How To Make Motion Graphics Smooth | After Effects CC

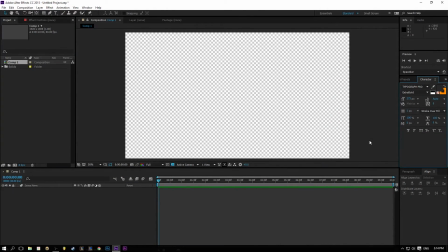Hey guys, Colin here from Nexus Tech, and today I'm showing you how to make animation smoother in After Effects. So some of you might already know that I've been doing lots of motion graphics lately, and I'm going to show you basically what I do to make them look a lot better and smoother. Trust me, this is a very important technique.
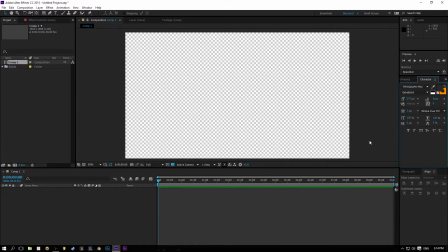Whether you're doing intros or transitions or motion graphics, then this will be very helpful and beneficial to you. So basically, you guys can see, as I've done, some motion graphics in the past, or just recently I've started learning it, but this has really helped.
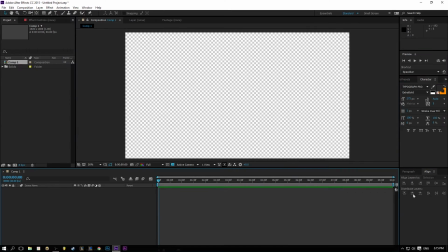So yeah, basically I have a 10 second composition set up here and a project, untitled project,
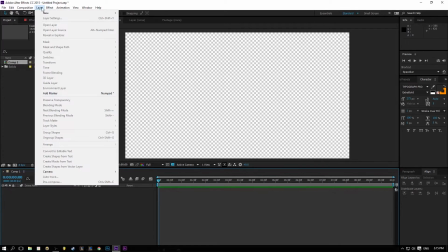but yeah, so we're just gonna, for the sake of this tutorial, we're just gonna create a new solid
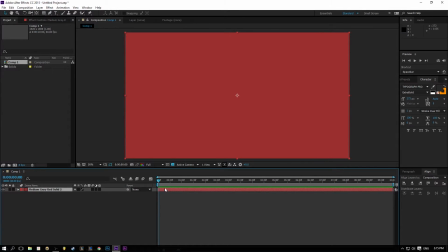that just comes in as like a little slide transition. So basically how I'm gonna do this is using keyframes, and I go position and have it about, I think, -1000 is perfect.
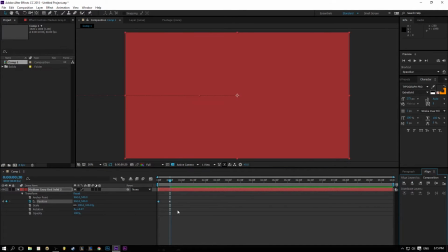And then we have it back in the middle. And here we have our little animation.
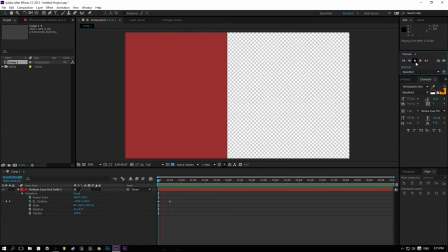Right, so that's that, right? Does that look perfect? No, this can look a lot better.
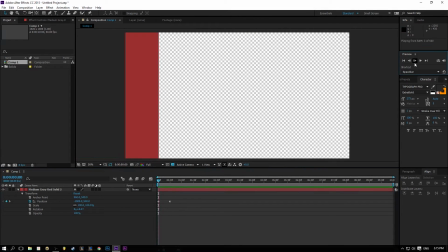So see how it kind of just looks like a train, I guess? Like it just keeps going the same speed, very, very boring.
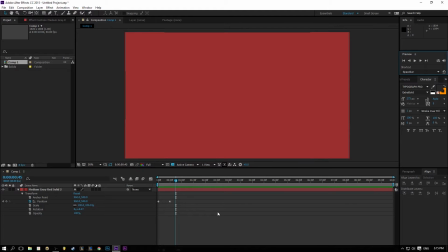We're gonna make this kind of whip in, snap in, like make these little animations have a little bit of emphasis on them. And one way we do this is this won't do it instantly, but this is one of the things you have to do first, is by creating an easy ease effect.
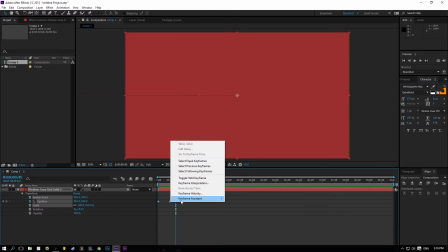So select both keyframes, right click, click keyframe assistant, and then go down to easy ease.
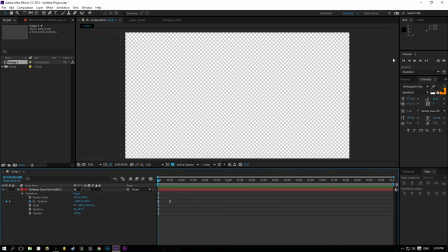So basically, we'll look now. Now, not a huge difference. Some of you might not even see a difference, but basically you can kind of notice that
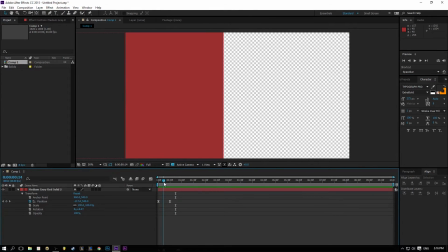it slowly regains speed at the start and then slows down towards the end.
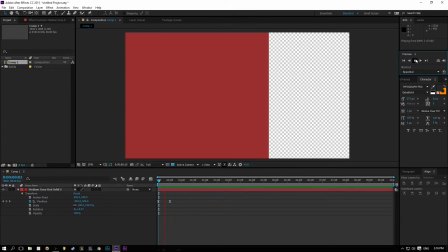Yeah, unlike its original, so this is after, and this is before.
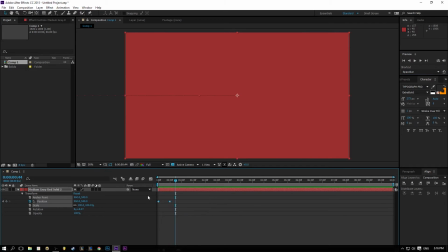So yeah, there's a little bit of a difference.
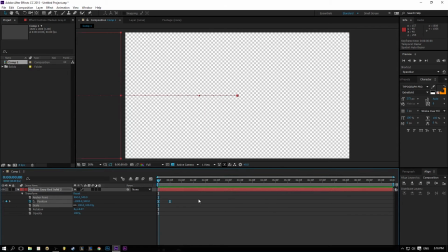But once we've done this, the next step makes a much bigger difference, and this is something I use very effectively, I think, in my animations. So again, select both keyframes and go to Graph Editor, and then you'll see this.
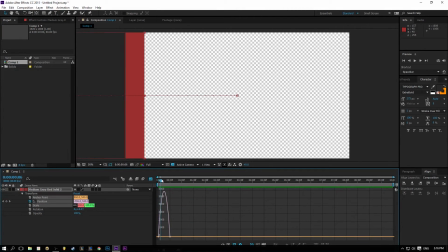And this defines the movement. So as I said, it comes in slowly, hits its peak, which is right in the middle, and then slows down.
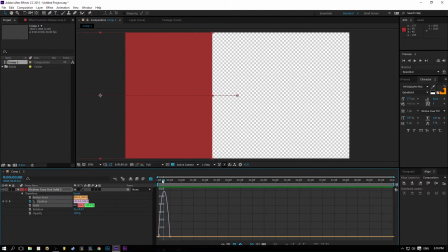All right.
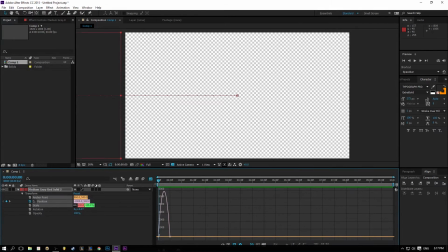So I like to, personally, this is what I like to do. I like the animation to kind of have it like whip in and then slowly ease out. And so how you do this is click on the bottom here, grab this little yellow dot, and drag it back.
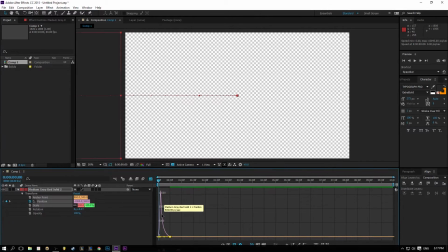And you can see that whips in and then comes down and slows out, and we're gonna pull this out even more.
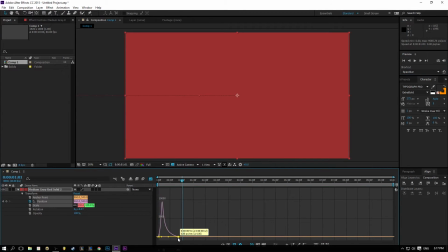And now see how that does that? We might pull that out even more. See what it look? Yeah, look at that. Okay, so it comes in really quickly and then slows down, and look how much smoother that is than the previous.
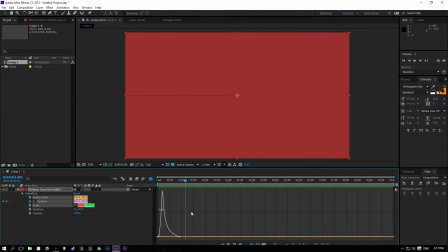So much better. It's really good. So yeah, that's basically all I have to say about making animation smoother in After Effects.
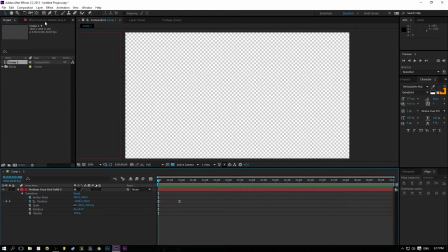But since this is a short tutorial, I'm just going to quickly show you how to have like a little pop-up effect.
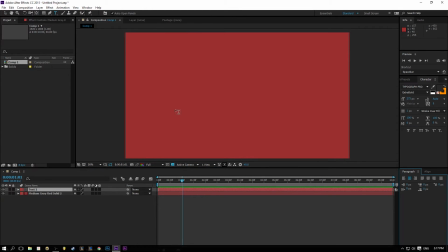So if we just put a text that says, hello, that's not what I want. Those are terrible colors, honestly. No. Shoot. All right.
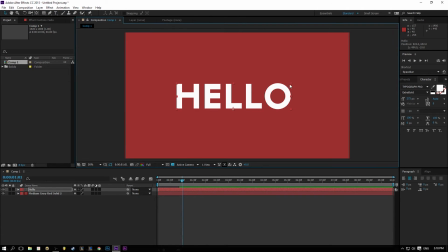Use white. Alright, so this is just middle of the screen. Use the align window, trust me, that helps a lot too. Okay, so this comes in right as it's about to finish.
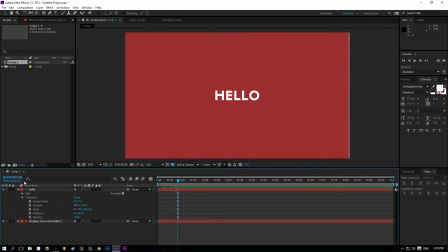What we're gonna do is set this scale, so go to the hello layer, and click scale, keyframe it down to 0.